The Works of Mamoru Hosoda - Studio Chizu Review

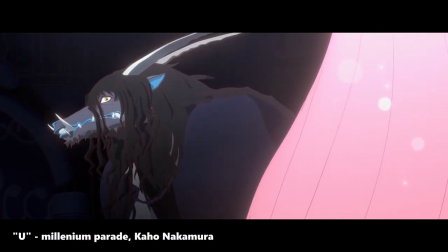(22:13)
bell is a modern retelling of the beauty and the beast fairy tale following suzu a girl who's lost her ability to sing after a traumatic event from
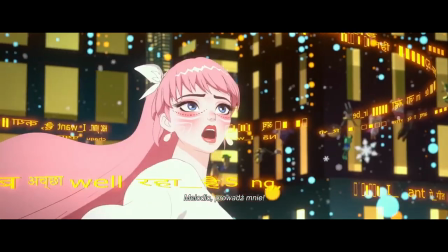(22:20)
her childhood she discovers the world of you a virtual reality where she regains the confidence to sing under the alias of worldwide super idol named bell
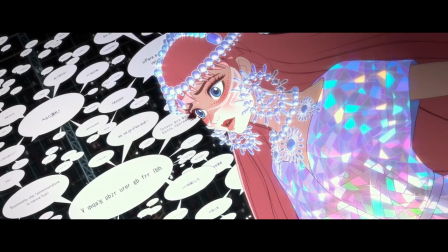(22:27)
one day a mysterious beast interrupts a concert of hers but bell feels inclined to seek out that beast and find out who he is i know i said wolf children was his
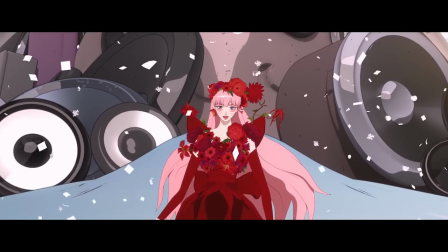(22:35)
soda's best film and i still stand by that but bell is just my personal favorite film it's such a stunning movie
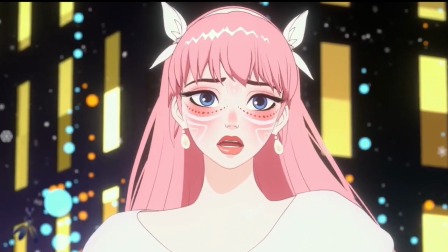(22:42)
in every sense of the word to start off with the music oh my god the music is just so good the ost is really great but
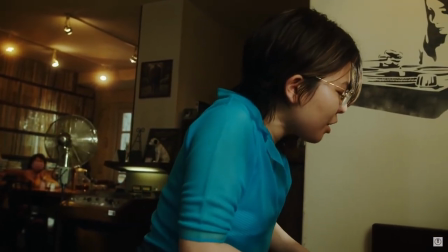(22:51)
the songs kahu nakamura's voice is so angelic you just i never get tired of hearing your voice it's oh my god and the visuals are on another
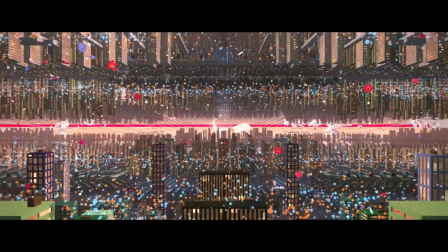(22:59)
level too i compliment hasoda on his visual style like every few minutes but he really went all out with this film the way he differentiates you and
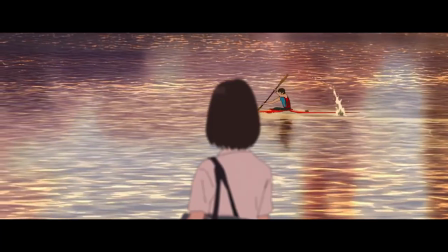(23:07)
the real world by not just using different animation styles but the different camera works as well i've been throwing the word camera work around pretty loosely
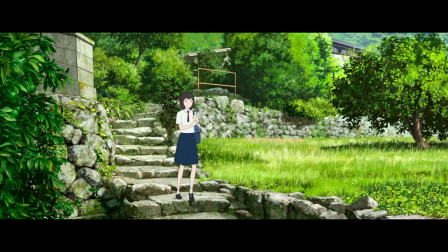(23:15)
but i really mean it this time when we follow susu around in our day-to-day life all the shots are completely static and
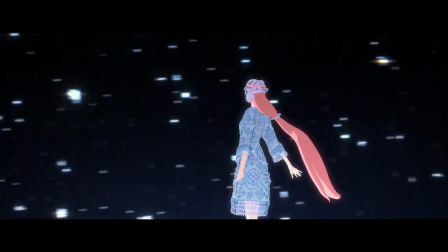(23:22)
kind of boring which is contrasted by the moving and panning shots in the grand world of you The only time this changes is when Suzu is singing,
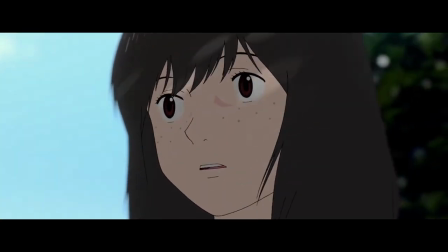(23:29)
kind of bringing her bell persona into the real world. It's just... Fuck, man, that's some gourmet shit.
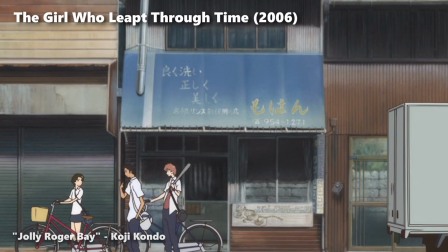(23:34)
I also really liked how funny this movie was. Like, Hosoda's humor is pretty consistent and kind of low-key in other films, but my god.
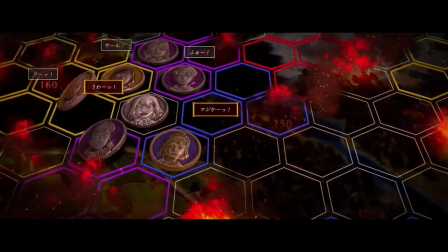(23:43)
Everyone talks about the train scene, which is hilarious, but there's a whole bit where gossip over a guy and a girl is reimagined into some strategy game.
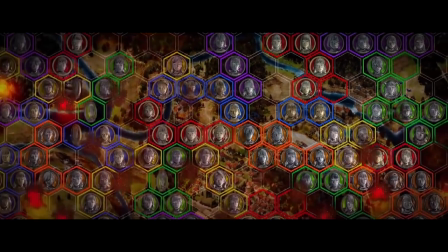(23:52)
Like, it has nothing to do with the plot, but like, come on, that's fucking hilarious.
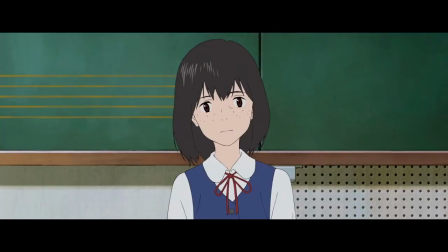(23:57)
And the story isn't lacking either.
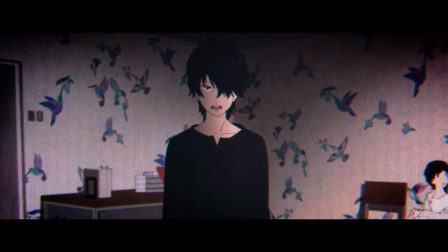(23:59)
The trauma that Suzu experienced is what draws her to the Beast, later revealed to be a boy named K. She can see there's some kind of deep pain in the Beast, one that she can relate to in a way.
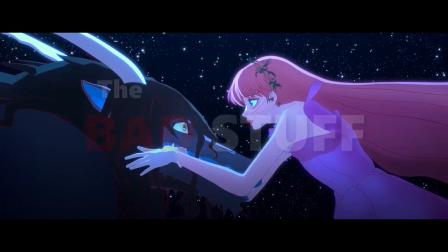(24:08)
This all leads to the Beauty and the Beast-inspired part of the film, which honestly kind of detracts from Suzu's story, but hey, gave us another song, so I'm okay with that.
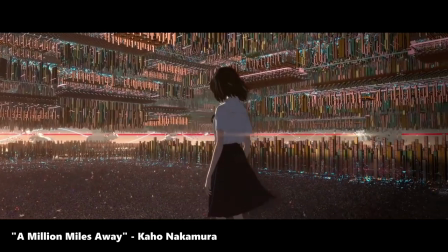(24:16)
And finally, the film culminates into a huge climax where Suzu needs to gain K's trust by singing not behind the veil of Belle but as herself and my god
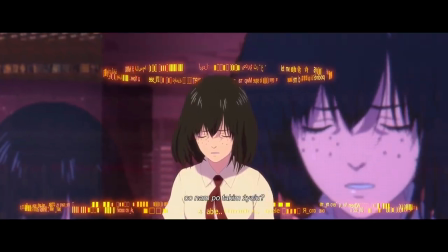(24:24)
when I tell you I was sobbing literally getting the footage for this video I just I just burst into tears man I don't know
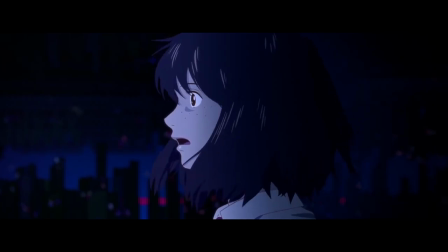(24:33)
what to say this scene is just the best as much as I'd like to I won't spoil this for anyone who hasn't seen the film because it is just a brilliant sequence that you should not be seeing for the first time from some shitty YouTube video better yet I think seeing it in
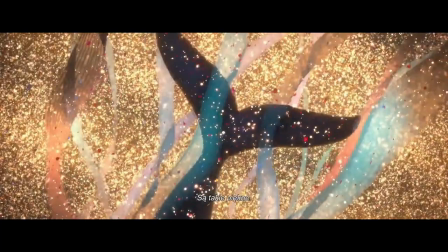(24:46)
the theater is honestly the best way to watch the film like i don't want to be the guy that's like no you can't watch dude on your phone you need the
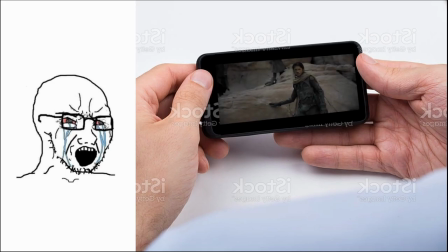(24:53)
biggest screen for the best experience the phone is too small but i think bell just really works with that format everything about
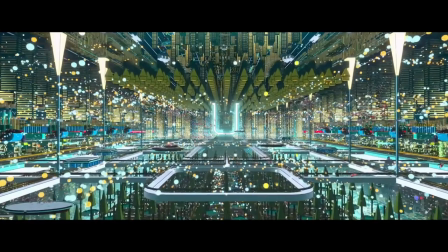(25:00)
this film just feels so cinematic like everything to the world of you to the sound design and of course the songs and seeing it all on a large screen
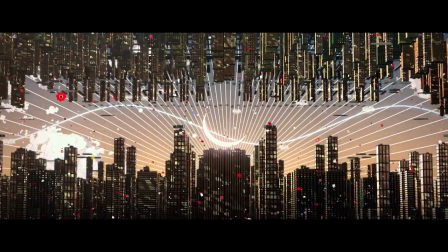(25:08)
with big speakers just really helps with that immersive feeling i don't know something about big animated movies being in this aspect ratio just makes
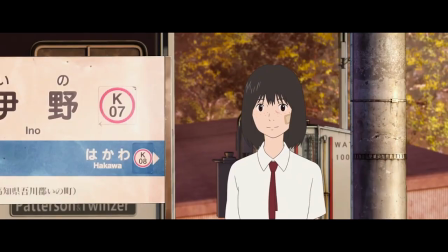(25:16)
it more appealing to me and yeah that was that was bell it's not sota's best film but
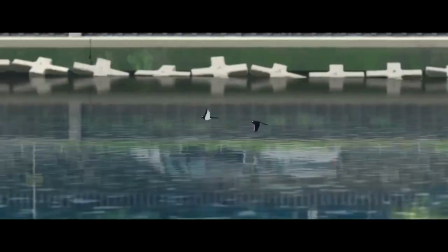(25:21)
it's got the music the visuals the camera work the voices and the story to come
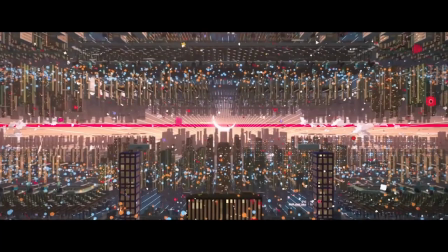(25:25)
really really close this video will not do this film justice please
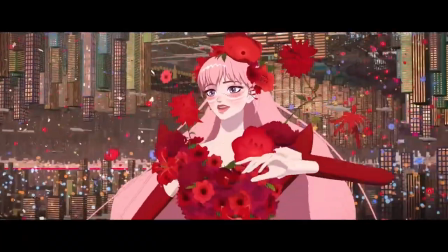(25:30)
please watch this movie so
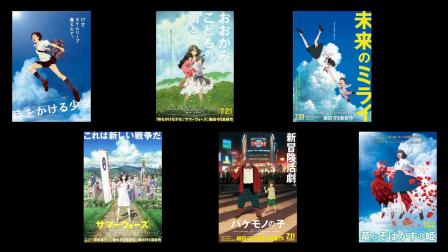(25:40)
20 minutes later we've gone through all of mamoru sota's Wait, what? 20 minutes?
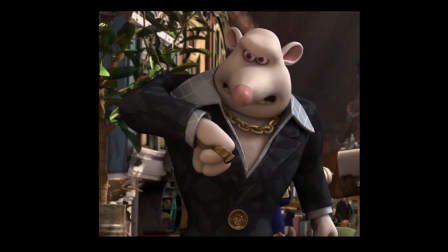(25:45)
Jesus. Okay, I thought I was doing that for way longer. It was really fun going through Soda's films.
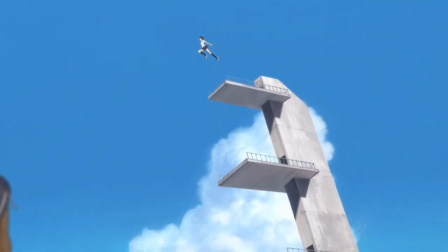(25:49)
Aside from them all being good movies, it was really interesting seeing the similar narrative beats and small details that were consistent throughout every film.
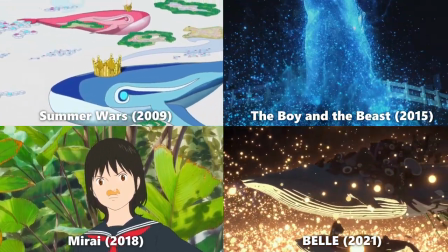(25:57)
In a broader sense, there's this constant incorporation of whales, peaches, and beasts, kind of, I guess?
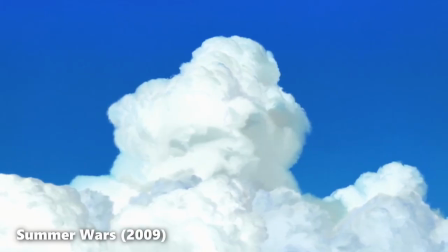(26:03)
And you can see he likes to use a lot of the same shots in his movies, too.
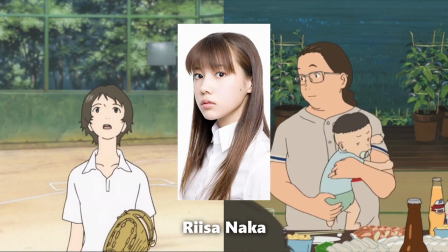(26:06)
I also like how he reincorporates elements from past films, Whether it's as small as a voice cameo or even expanding on a similar story he already told,
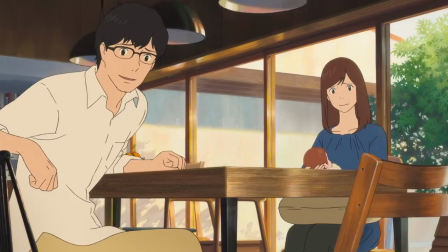(26:13)
it helps sell the idea that these stories are all connected even without the help of a shared universe. And as a side note, I appreciate that Hosoda really treats his subject material respectively.